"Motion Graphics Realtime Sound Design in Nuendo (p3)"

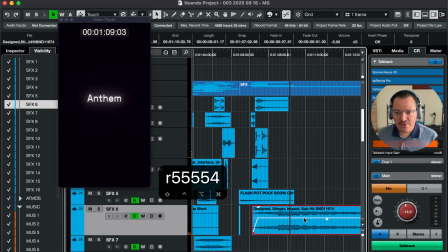742s
Now, it's audible that the impact of this hit isn't in key with the music.
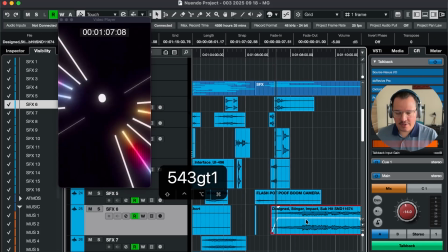750s
So I'm going to use a different one.
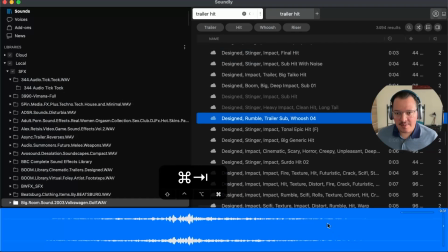757s
Yeah. So maybe something a little bit more low end oriented.
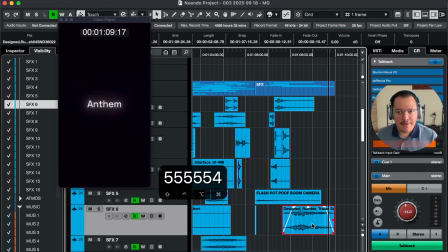763s
And I'm going to use it for this Anthem title that drops.
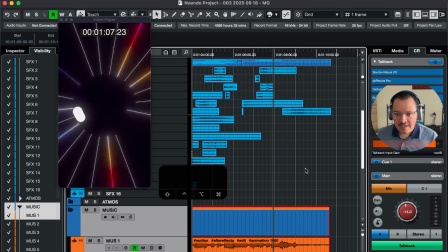773s
Now there's a little click at the end of the music I don't like.
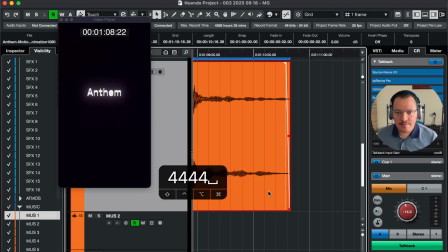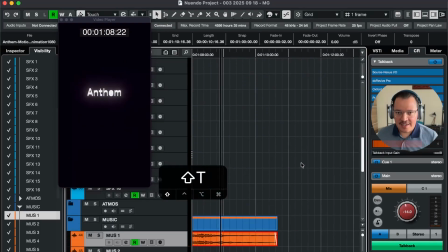783s
Okay, it just needed a little fade out. That's it. So we've added some low end to the Anthem title.
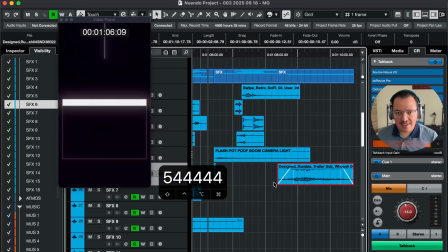790s
That works, but I think we could still add something sound designy, something fresh to this.
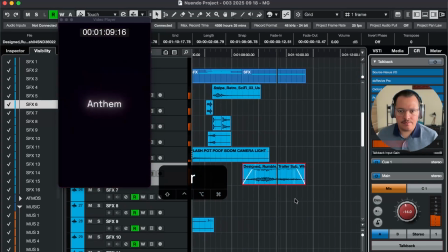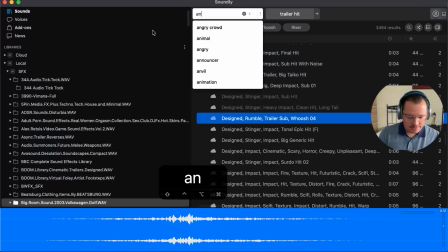807s
Let's do Animate.
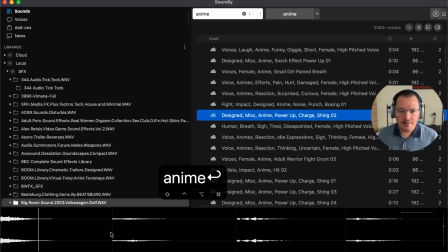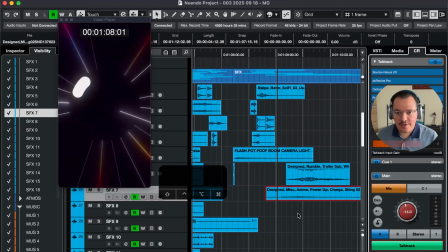815s
Now that could work on this little ball turning.
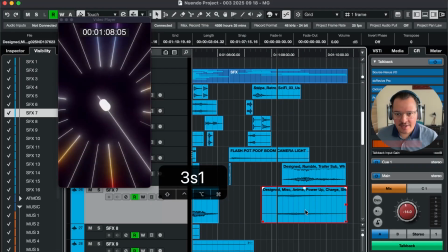822s
Anime sounds are really useful to add in the mix. So flexible, so much to play with.
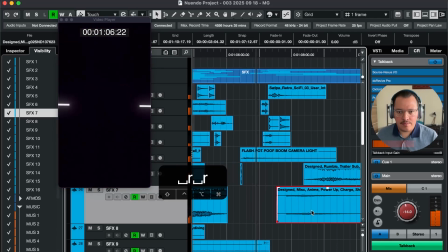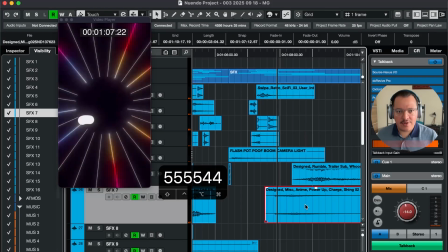838s
So now something for the turning of this little ball inside it.
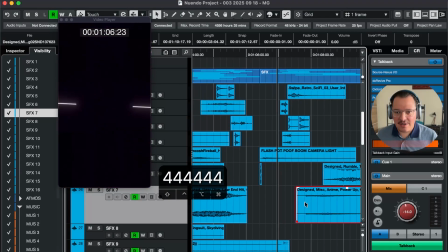842s
This anime sound gives it just a little twirl feeling, a little,
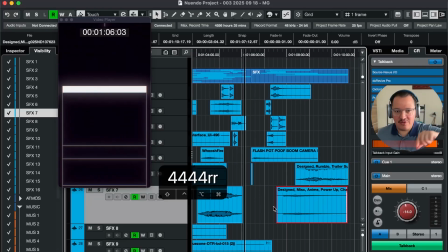848s
yeah, just that, that little white ball in the middle twisting.
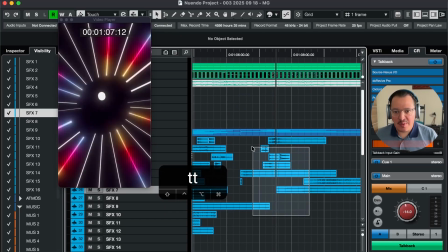853s
The anime sound effect really helps creating that twist feeling.
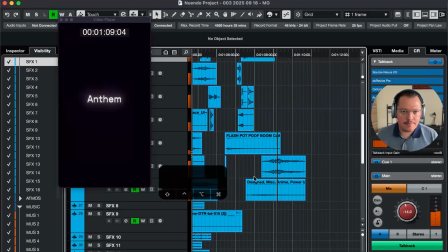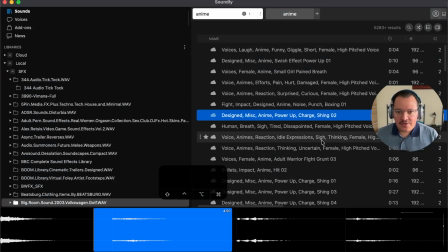866s
Now let's see if we can add some texture to this.
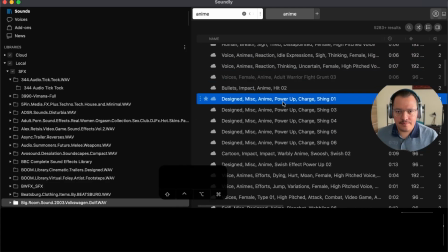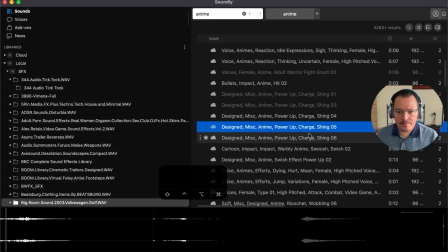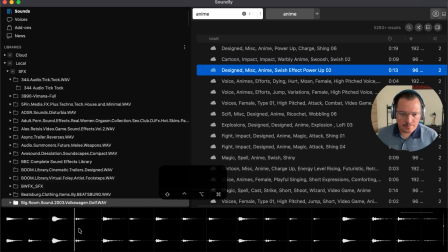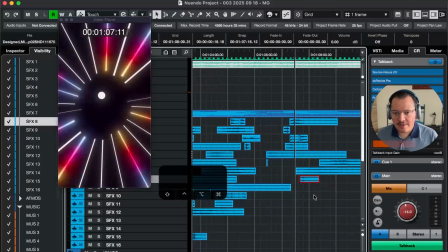895s
So that could work very well.
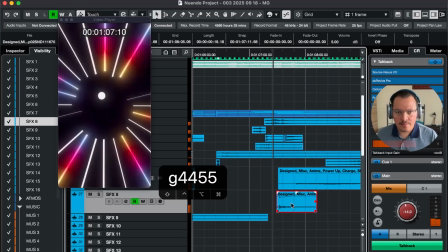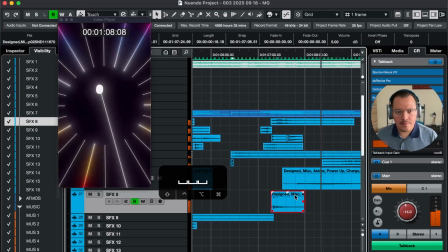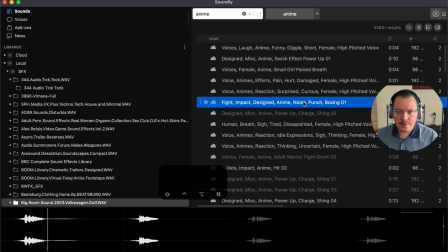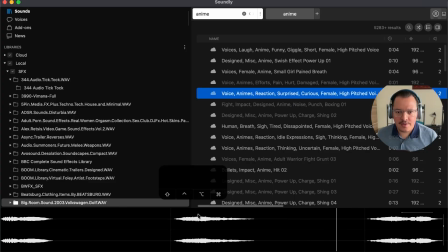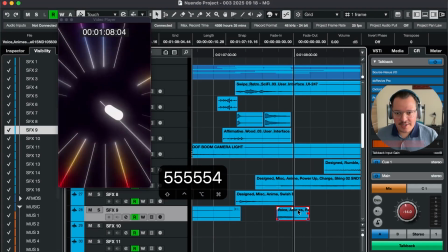926s
Now, this might really be a weird choice, having a anime voice.
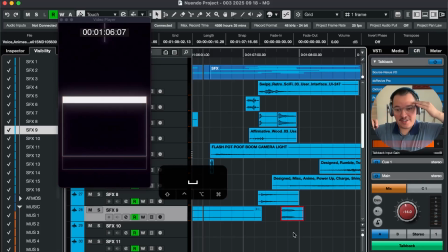936s
Within the mix and as a sound effect, you kind of forget that it's an anime voice. And because what you're looking at and because what you're listening to are grabbing your attention from the get-go constantly,
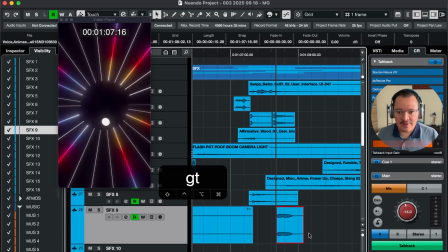953s
adding a little anime voice like this, even though the sound effects is labeled as a voice, what you are seeing and what you are hearing are going to register completely different to your brain.
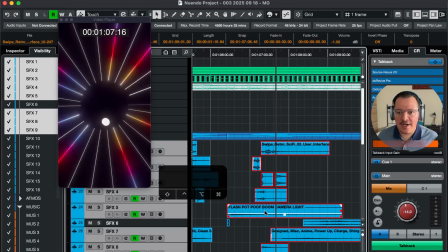968s
Now, because of this difference, you won't hear the anime voice as, oh,
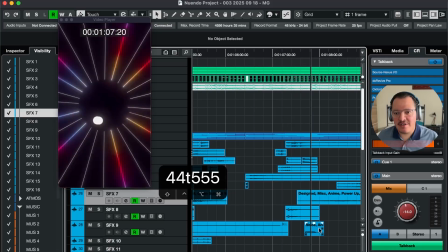975s
this is an anime girl, but you'll hear it within the context of what's moving in the image, and it will sound a little bit,
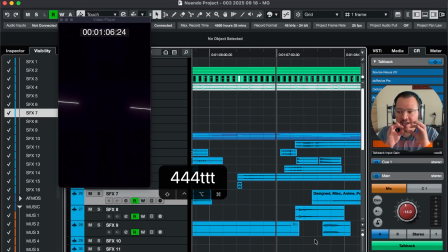982s
to me, like two marbles hitting each other, and you get this little...